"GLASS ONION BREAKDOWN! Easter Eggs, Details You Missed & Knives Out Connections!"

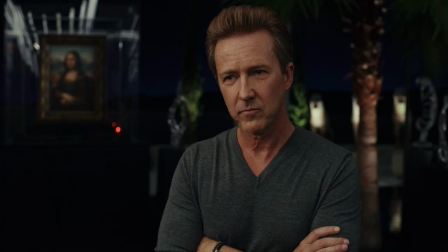4:06 He is really the focal character of it, which is why it takes him and us so long to see that miles is an idiot but notice here in the shot where birdie
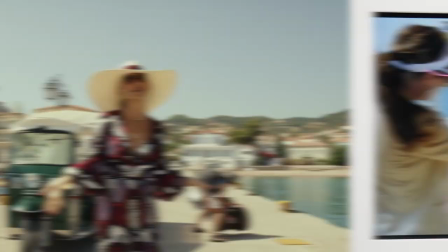4:13 struts forward that doc according to ryan johnson was too bumpy for a dolly track so they had to use a jib
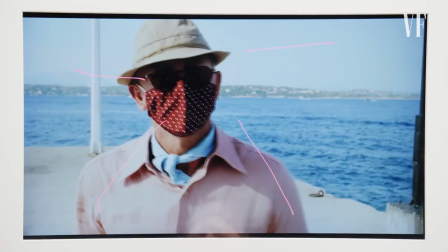4:18 arm to keep her centered with all the diagonals of the shot pointed at her so that when we cut to benoit in the reaction shot his
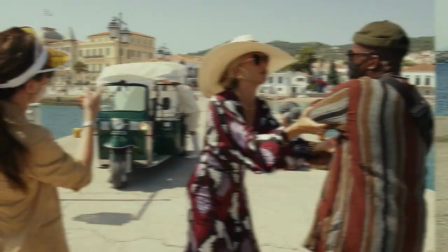4:23 face is in the same part of frame where we were just looking at birdie from the shot before there's also some great physical work from katherine han
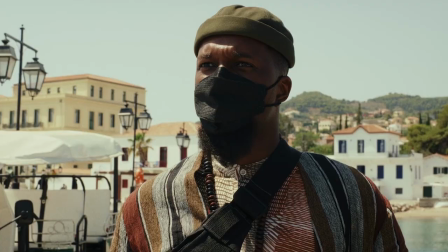4:29 here did you solve the murder of oh what's your name that um the the belly dancer with the thing and the think that's you
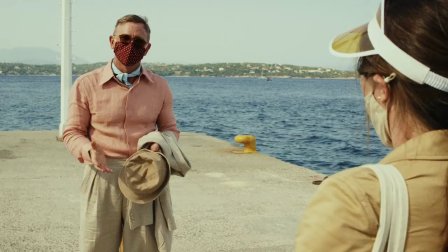4:35 it is in the flesh I'm obviously familiar with you all as well governor dr.
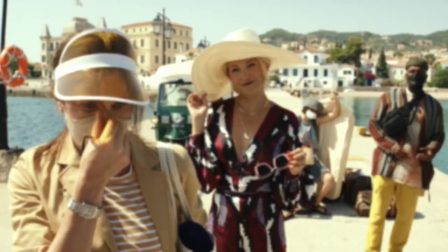4:41 Tucson yeah the moment Benoit calls her governor Claire becomes self-conscious and adjusts her mask back up to the correct position now throughout the scene birdies
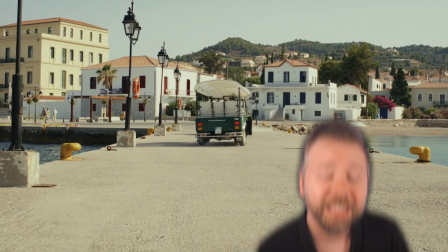4:48 massive hat blocks most of the dock behind her but Duke and whiskey roll up initially blocked by Nikos's cart this is actually a recurring visual motif used
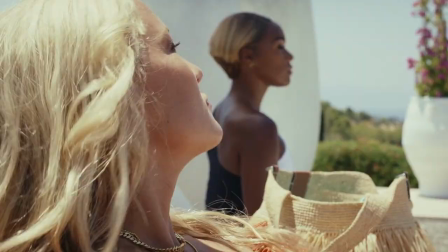4:55 by Johnson like with birdies huge hat blocking Helen's arrival at the pool scene later or when they all scramble around the house and the lighthouse light is going through it,
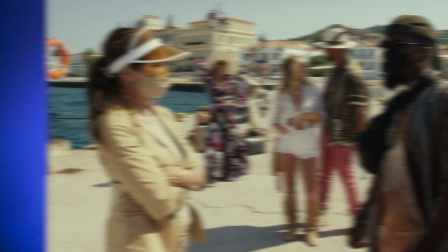5:03 and Helen is in the foreground closest to us, things are always right there in frame. They just tend to be obscured by someone or something standing in the way.
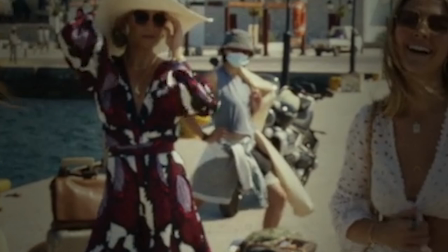5:09 And little detail here. As they ask why Benoit is there, the assistant Peg is in the distant background doing leg stretches.
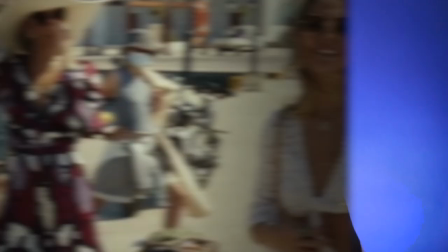5:15 She is always forgotten in the background, but gives us some great visual depth. There's always something funny happening in the background in this movie.
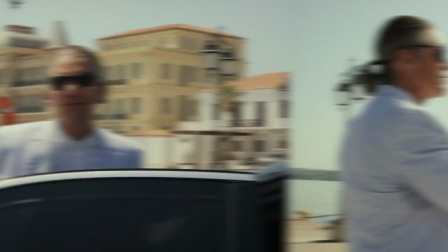5:21 It's because the cast is so great. Ethan Hawke even makes a quick cameo as the efficient man who gets them all with a throat injection.
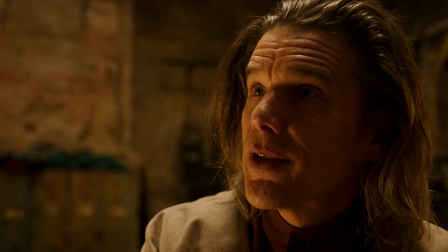5:26 Apparently Ethan Hawke was shooting scenes for Marvel's Moon Knight over in Hungary and took a quick day flight to Greece.
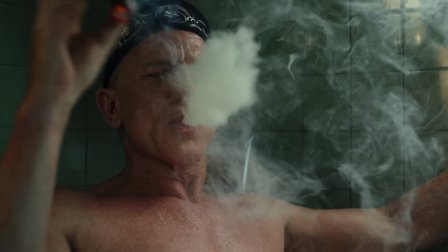5:31 Of all of them, Benoit seems most comfortable with throat injection i think because he already torched that throat with cigars now on the boat helen stands beside
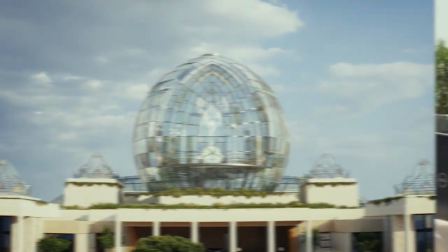5:37 some deck chairs with an omega symbol really this is the glass onion symbol it's also on claire's bathrobe later but the fact that it looks kind
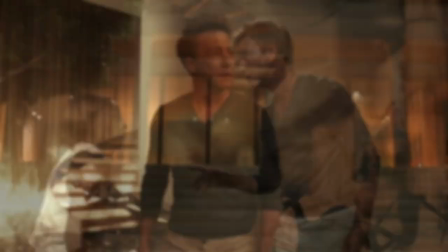5:43 of like an omega does end up being a clue pointing to helen as the future end to miles alpha organization alpha and the omega actually
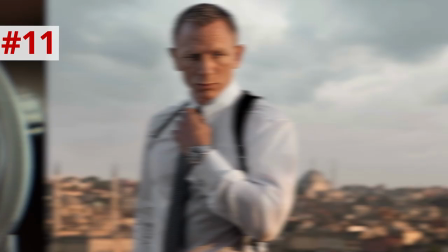5:51 later there's a close-up of benois watch showing it is an omega sea master the same watch that daniel craig promoted throughout his 007 run but when helen
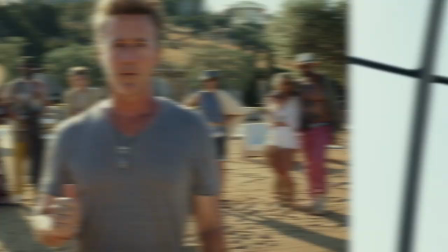5:58 walks up off the dock miles jaw drops he is seeing a ghost Edward Norton is so great in this movie in this scene he's playing it
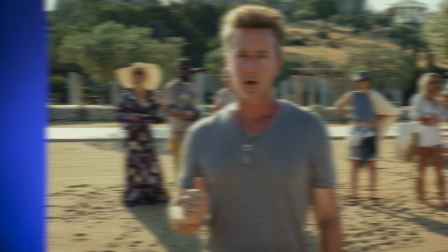6:04 both ways both the shock of seeing a spurn business partner which is what we think is the case in this opening act but when we visit the
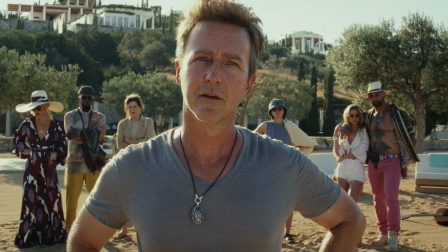6:10 scene it also works as a guy seeing a woman he thought he had killed Andy you're
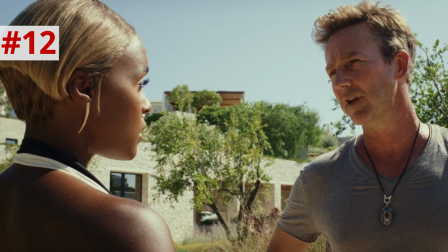6:16 here actually the way he touches her shoulder later it's like he's trying to put his hand through a ghost I really am glad you're here
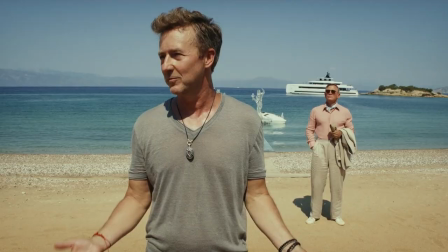6:26 miles uses the first of many of fake words malapropisms and back tears can we just take a second and fully abbreviate this moment together
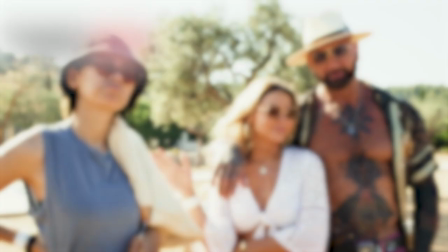6:34 in abbreviate you can actually see Benoit registering it behind him and other than him only pegs seems to clock it is wrong actually based on her by line she's
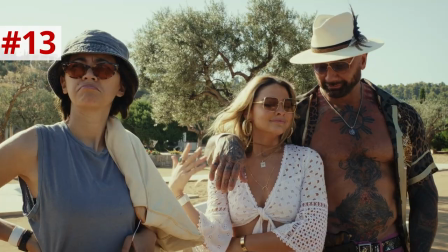6:42 actually looking over to Benoit in the shot like did you also hear that we hear the hourly
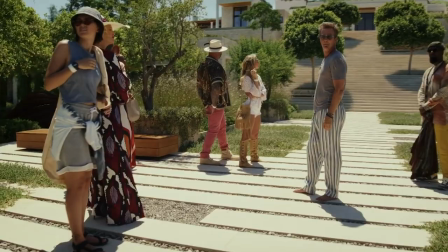6:47 dong of the island what is that that's the hourly dong
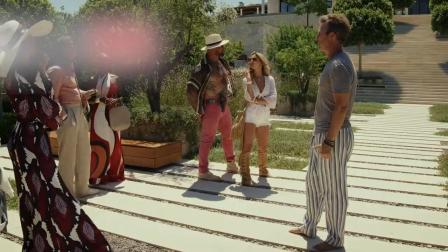6:56 you know i got phil glass to compose that what who's phil gas okay the voice of the hourly dong is a cameo by joseph gordon
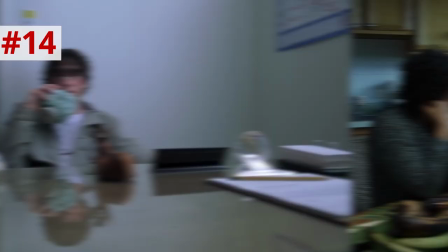7:02 levitt who makes recurring cameos in ryan johnson's movies since he teamed up with him in brick knives out he voiced the character of detective hard rock in
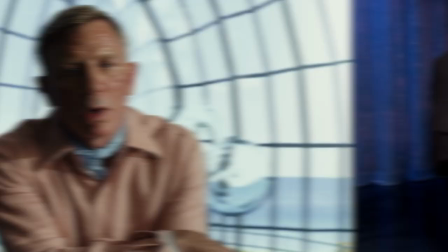7:09 the tv show miles says my puzzle guy barely got the five done in time and he apprenticed with ricky jay ricky jay was a hollywood magician
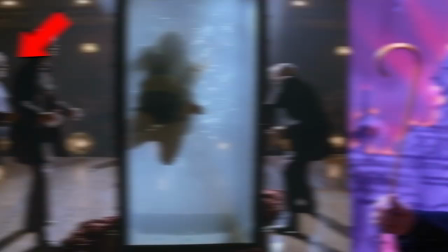7:16 who often cameoed in films and tv shows but he was also in christopher nolan's the prestige super talented super funny guy he
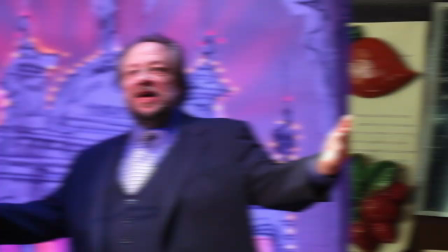7:22 was actually going a cameo in knives out but he passed away before he could shoot the scene and ryan johnson paid tribute to him with a photo of ricky j on
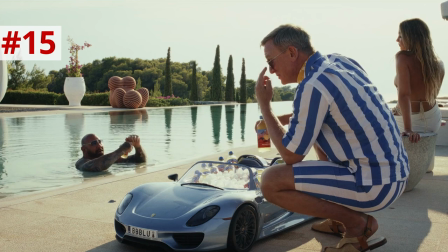7:28 the fridge in one shot awesome moment here by the pool duke talks about miles's car remember that night you almost pancake me with it on the road outside anderson
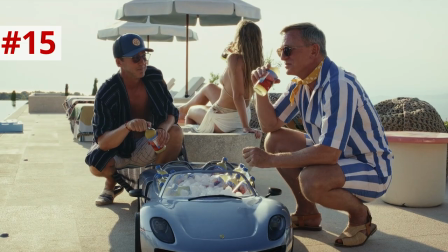7:34 cooper's birthday coops parties are memorable ah duke was saying the road outside
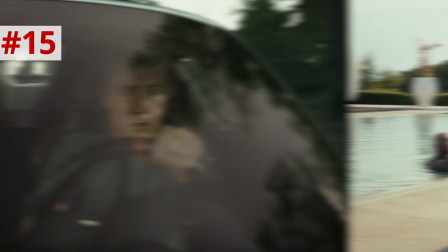7:42 andy's house referring to the day duke saw miles leave andy's house in the day that she died but miles cuts him off with
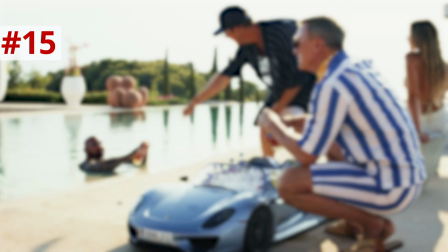7:47 anderson cooper's birthday and ryan johnson swings the camera away from duke in order to hide its reaction.
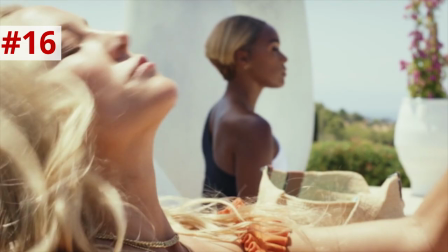7:53 Now, when Birdie's hat blocks Ellen sitting beside her, you can actually see the moment Ellen tosses the voice recorder into her purse.
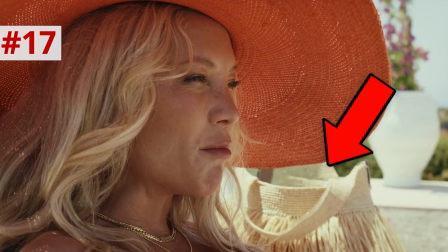7:59 There's this little thing in my hand.
Yeah, you can see a shadow moving behind her hat right as she says, little thing in my hand.
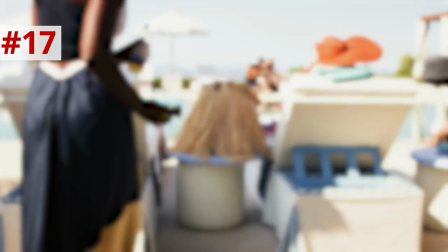8:07 In fact, that Johnson shot it from this angle, it's just some really cool attention to detail. He didn't wanna lie to us. He wanted astute observers of this movie to have all the clues they needed to figure it out halfway through.